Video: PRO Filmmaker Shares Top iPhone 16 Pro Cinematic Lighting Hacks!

This, as you saw in the video, this guy right here was the light that we use for pretty much all the shots that we created. Now, this thing, first and foremost, feels a bit heavy, but the build of it is just amazing. Like, it just feels like a well-built, expensive light.
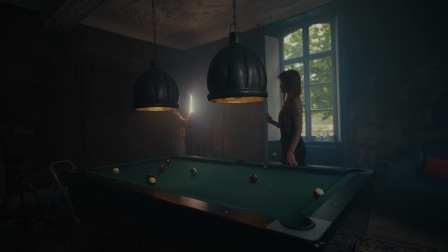They're small, they're compact. You can, put them in any corner you want to, and they're not gonna take a lot of place.
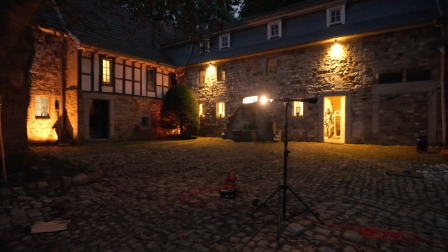This honeycomb helped to prevent the spill the light on the floor and the fire scene outside, which made it look really natural. And all in all, I think just the light itself, it's a good buy. I think you get it for 330 euros, if I'm not mistaken, here in Germany. All right, I already told you why I like these lights. I will leave the links for you guys in the description for you to get it.
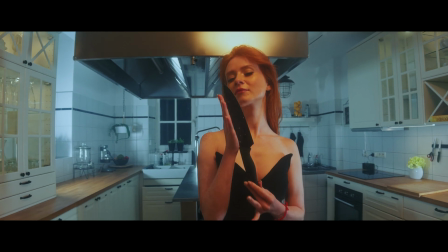I saved one last cool shot and one last breakdown for the end of this video. Check it out.
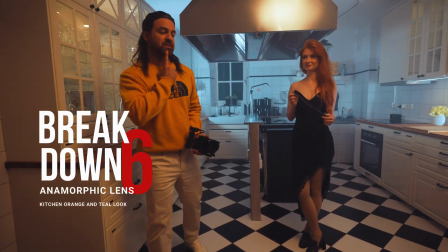Just wrapped up the last scene of the day, and this was the wonderful kitchen.
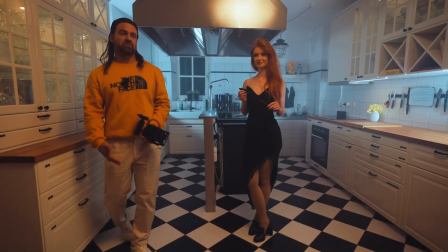As you can see, we had to take advantage of it. Now, here, what I wanted to do is to create another color contrast,
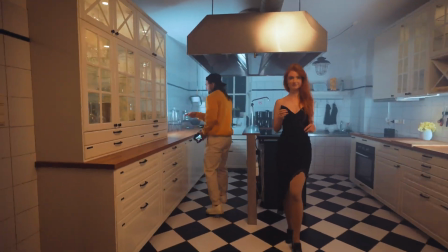and we put the 1C100 here and 1C100 here on
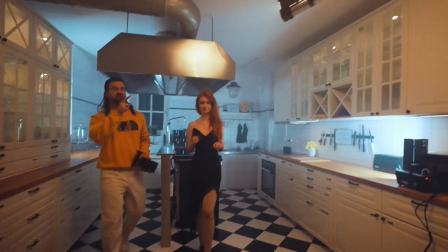6,500 Kelvin, and I am putting the third C100 with a honeycomb so the light doesn't spill anywhere else.
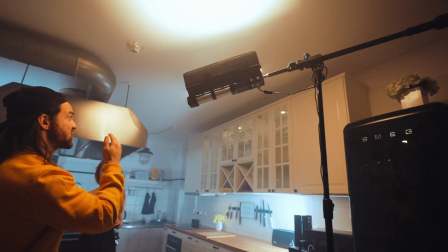And I wanted a really soft light coming down on her face.
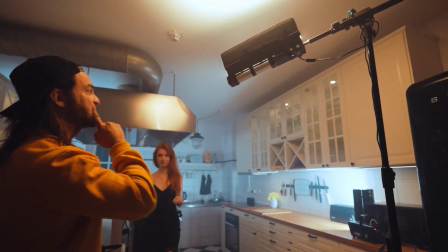And this is in 2600 or 2800, really warm, bouncing off the wall, as you can see.
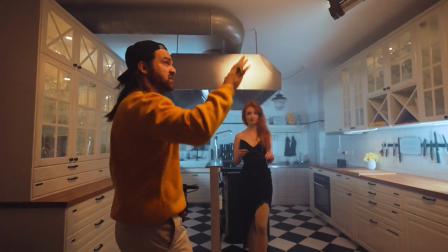Just coming here, creating that color contrast. None of this light is spilling on the walls here.
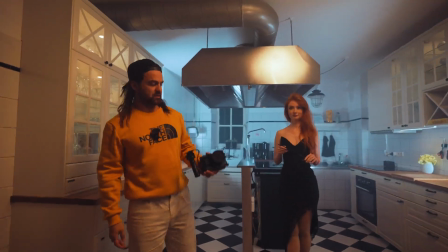It just separates her from the background. Threw a little bit of fog in there, and I'm shooting with the anamorphic just to give it that little bit of the cinematic.
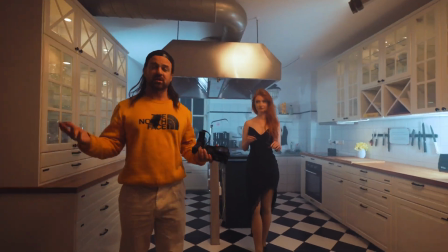So that's pretty much it. Thank you for watching. Thank you, Rafa.
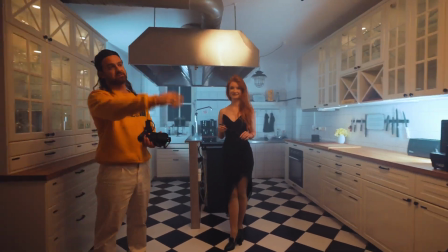Thank you, Anna. Thank you, Aram. And thank you, John, for being so wonderful and helping us through this day.
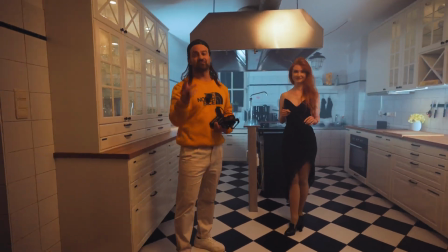And we got about an hour and a half to drive back home. Ciao.